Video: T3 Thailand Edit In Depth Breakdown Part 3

Yo, what's up guys? Welcome to part 3 of this how to shoot a travel video series. In this video, we're going to cover my full in-depth post-production process to how I edited this Thailand video. So let's go ahead and dive right in and show you my process. Alright, so if we take a look at the project file here,
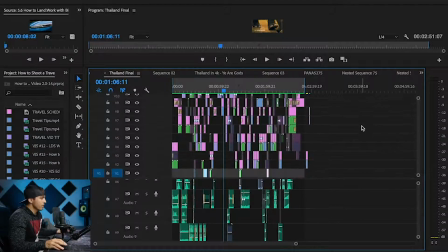I'm just going to expand this so you can see how many video files and audio files I actually have in this project.
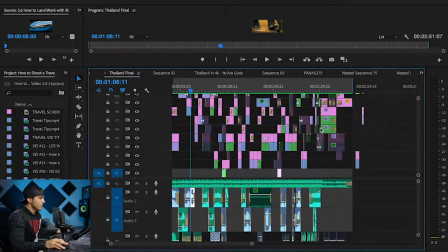Suffice it to say that a lot of time and energy has gone into making this as good as it can possibly be.
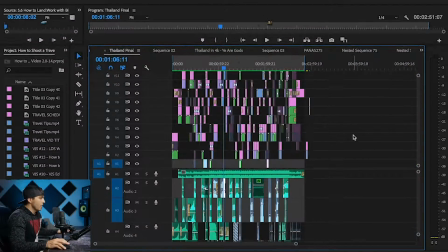Now, the first question I will answer is how come my timelines are kind of messy like this,
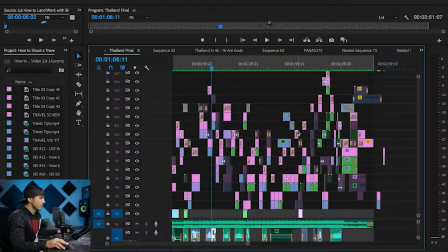where I'm using 17 layers of video files and there's a lot of empty space all around here.
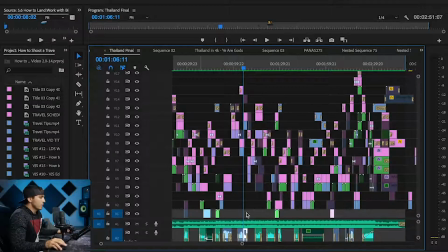So when I first start an edit, I start with just one line, but as I build upon the video, I start adding new options and different things on top of that. So what you're seeing here is I eventually got up to my 8th, 9th, 10th options of clips that I liked, and then I eventually started deleting and removing and replacing different clips from underneath it and rearranging.
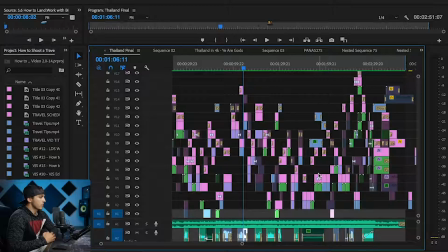So it gets messy like that simply because I do a lot of rearranging these clips in post to assure that I'm using the best possible clips in the best spots of my edit. That's why it looks kind of messy. Once I start going through this, you guys will see what each of those things are and it will start to make more sense.
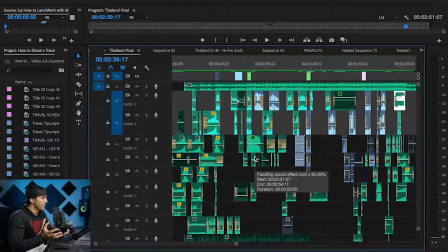On the audio level here, this is one thing that I think a lot of people neglect that I do, I think, pretty well, is I fill the sound with good sound design.
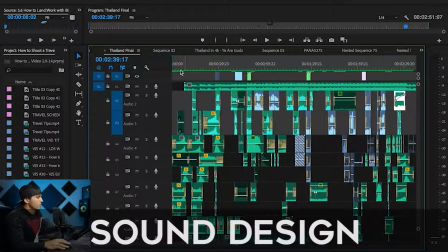So we'll go through this as well in depth.
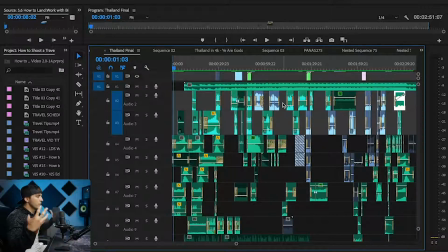What you're seeing here are different layers of audio that I've added to help fill the ambient noise in the background to make you feel like you're actually there.
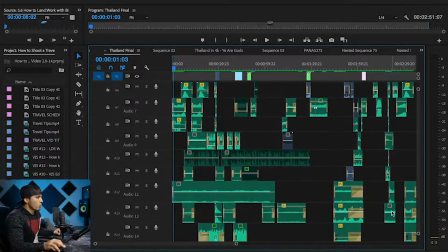So again, we're 14 levels deep in audio. Just one clip has 10 different sound effects stacked on top of each other. And the more you can stack audio-wise, the more full that sound is going to sound and make you feel engulfed in the imagery.
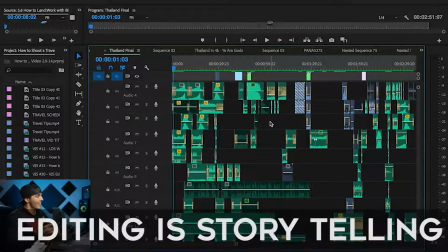And as I talked about in the previous videos, editing is a huge part of the storytelling process.
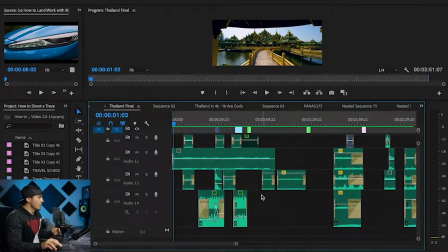So just to give you a quick backstory to how this edit came about, I shot the footage,
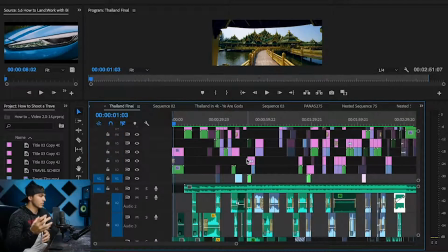came home, was busy with other projects, so I didn't start editing it for a few weeks actually. And I initially handed it off to, at the time, my old employee, Nick George, who was working for me. And I gave him the footage and I said, hey, see what you can do with this.
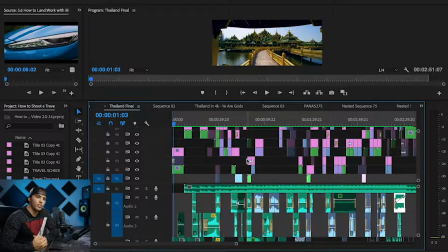I'm not sure yet what direction I want to go, but I want to see fresh eyes go through the footage and see what clips you would like. So I had him do an edit. He did a lot of things that I really liked, and I ended up using some of the things that he did in the final edit. But for the most part, it mostly helped me say, okay, seeing the footage that he used,
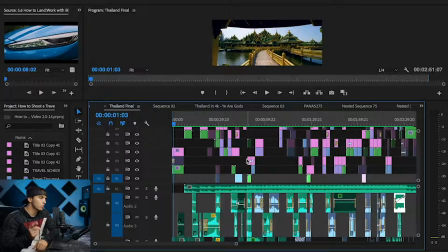I know which clips I would want to use that he didn't use and which clips that he didn't use that I want to throw in. After seeing his edit, I realized, okay, I have a better idea now of what I want to do with it, the clips I want to put in, the clips I want to take out from what he did.
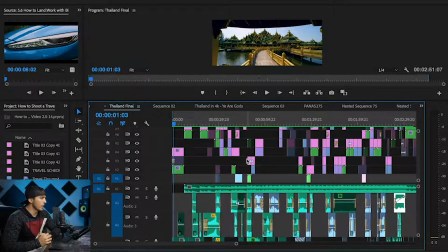So I originally took his edit, took a few parts from it, and then started building my own edit. Now, like I talked about in the previous part 1 and part 2, coming into this, I knew I wanted to make a video that would express some of my beliefs about God and showing his existence through some of the beautiful aspects of this earth, the living creatures on it, humans, animals, and so forth.
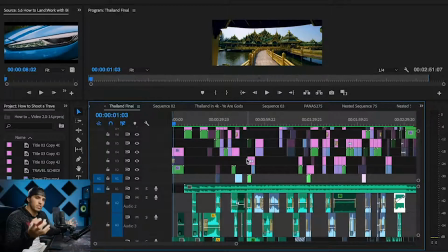But as I started editing, I narrowed down the footage to my favorite clips, the best of the best, like I talk about, but then I wasn't sure how to piece it all together. And so I initially just put a piece of music, any piece of music that I thought felt pretty good, and then put random clips over top of it, the best clips. And then I told my wife,
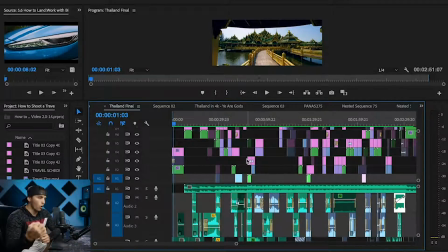I said, I don't know where to put these clips in what order to best convey this message. Can you write a script to help me come up with a direction for these clips? So she wrote a script, and from that script, I then had a direction for how I wanted to place those clips in what order.
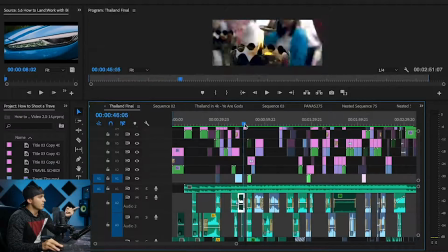And so by having this script and these words, I knew exactly which images would look best with which clips.
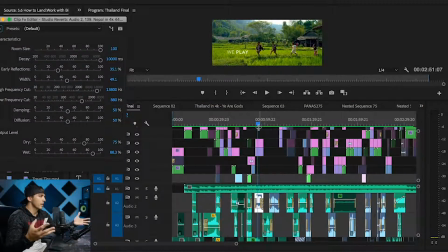For example, part of the script was "we play," and the kids playing obviously fit the best there. Previously, I had no idea where to put that clip. In this part here, "we work," a picture of a woman working.
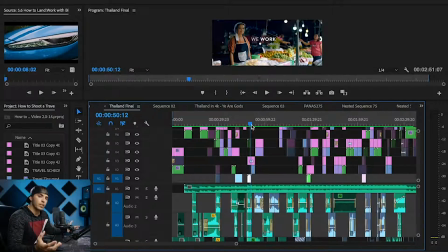It was very obvious that that was a very good candidate to put that clip in there. And there were some clips that I'd picked to put in the final edit that didn't make the final edit, that were probably prettier but didn't fit the script and the story.
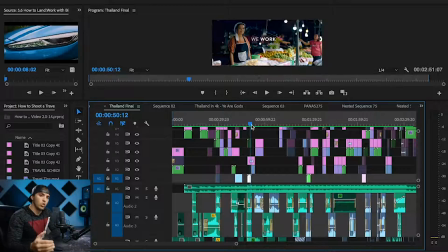And so that's one point I want to make, is it's not always about what looks best, it's about what helps tell your story the best. Now, I had another question. People asked, why didn't you do a voiceover instead of doing the on-screen text? And I could have gone either way with it, and I contemplated doing a voiceover, but at the end of the day, voiceovers can either be hit or miss.
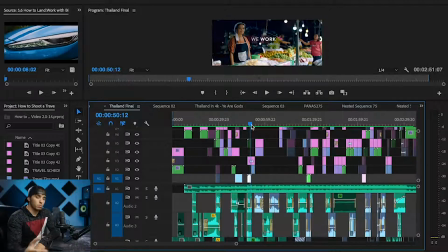They can be super powerful, or they can be super distracting. And I was afraid that if we didn't get the voiceover right, the perfect voice, the perfect tonality, that it would distract from the message and take away from it.
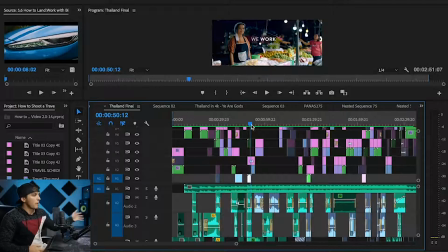So we played it safe, I guess you could say, by putting the on-screen text. And we'll talk about my process of using text and how there was certain challenges we ran into there as well. But let's go ahead and start from the beginning. I'm going to show you what I've done to these clips. We're going to talk about effects that I've used, color correction that I've used, reasons why I put certain clips in different spots in the edit,
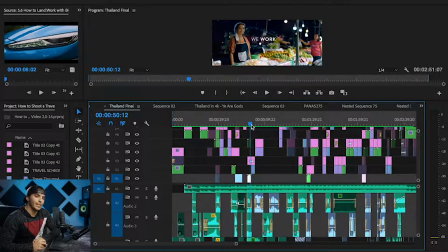and of course dive into some of the sound design choices as well. go ahead and start from the beginning here. So we'll
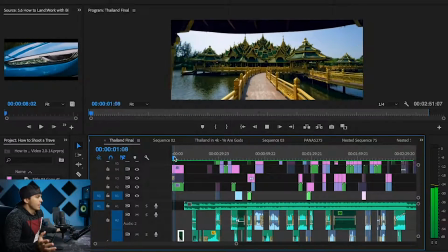So the first clip, like I talked about,
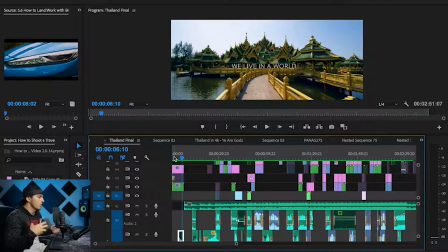originally I wanted a clip that was possibly a drone shot or something that was more establishing of the location of Thailand. This clip works because I feel like it represents Thailand, as it's one of the more iconic spots in Thailand, iconic temples. I like having push-in shots for my intro shots.
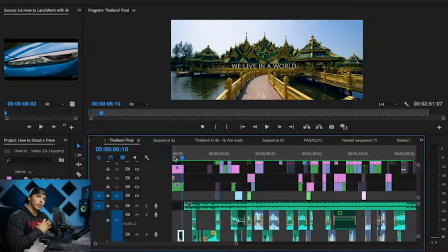I feel like that helps introduce the audience, helps establish, and then for outro shots, I oftentimes like to be pulling away from something. I didn't in this edit, but a lot of times that's kind of how I like to bring people in and then back out of my edits. Now, before I actually talk about this clip, let's talk about the aspect ratio. This is in 21:9.
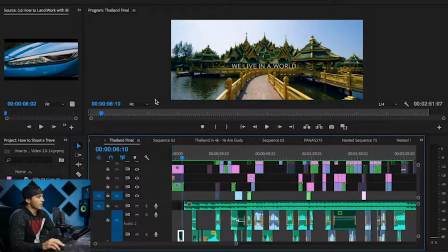I decided to edit this project in 21:9 aspect ratio instead of the standard normal 16:9, which is what, you know, your standard YouTube ratio is. And the reason I did that was because I was editing.
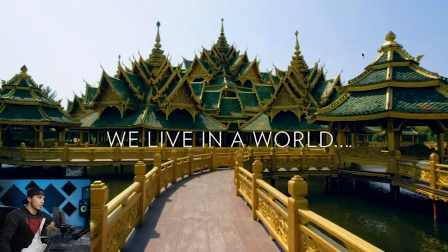I just barely gotten this brand new 21:9 screen, this LG screen, and I wanted to shoot a project, edit a project, finish a project in that 21:9 aspect ratio, because that way when I watch YouTube videos,
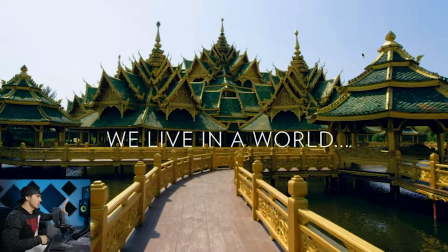I'm able to see that full expansiveness of that screen, instead of if I did it in 16:9, it would cut off on the side.
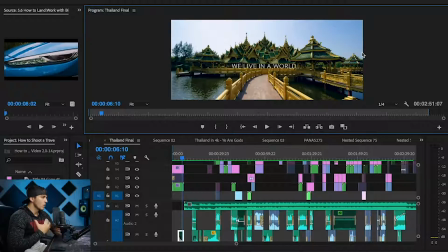So that was kind of the reason behind editing this in a 21:9 aspect ratio. Also, I like the cinematic look of the wider screen, so that was the reason for that. Now, with this clip specifically, let's look at the color correction I've done.
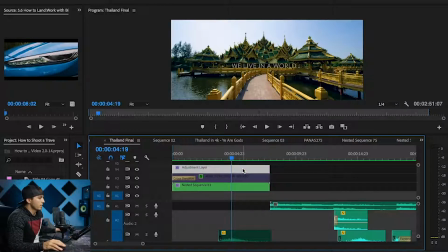Now, sometimes I'll put the color correction directly on the clip, and other times I'll do an adjustment layer and put the color correction on that. Usually I'll do that when I want to not do the color correction till the very end, because it'll slow down the machine or whatever.
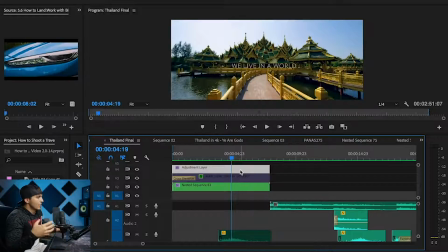So I do the color correction very last with an adjustment layer over top. But as you can see, there's quite a difference there from the before and after on the color correction here.
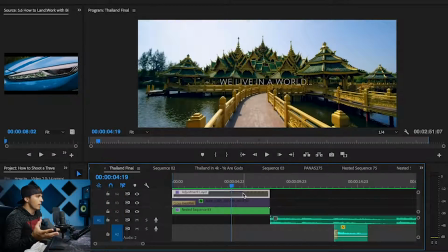I shot this all on the Red Weapon, which shoots pretty flat in very raw format, and so you have a lot of flexibility in post to really play with those colors and make things pop.
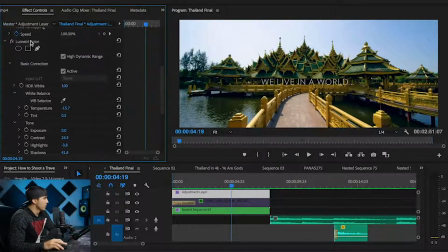So let's take a quick look at the effects I used on this. So all we've done is put the Lumetri color effect on here, which you can find in the effects tab down here. Lumetri color, I drag that on. Within the Lumetri color tab, within my basic color correction, I'll first come here and play with my temperature and tint.
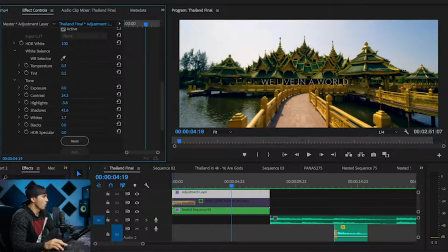As you can see, it was a little bit warmer than I wanted, so I brought that warmth down just a bit. Normally with Red Weapon footage, it's, in my opinion, a little bit green, so I usually bring the tint up a little bit. I didn't much on this clip. Brought the contrast up a little bit, highlights down a tad, shadows up quite a bit.
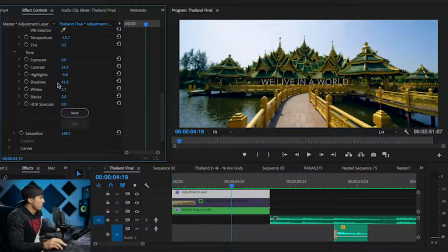I wanted to really bring out the shadows here and give it kind of that HDR look. We brought those up to about 40, whites up just a tad, and then a ton of saturation. I wanted this to be a very vibrant, saturated look. There's the original at 100% without any saturation added, and then boom.
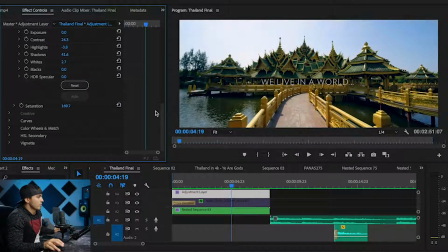So seeing how adding that saturation really brings that image out. That's my style. I like to do that, really make those images pop. And then curves, as you can see, I've kind of gone with this method of playing around with different spots on the RGB curve. Now I'm going to reset this and kind of show you the process of how I do this.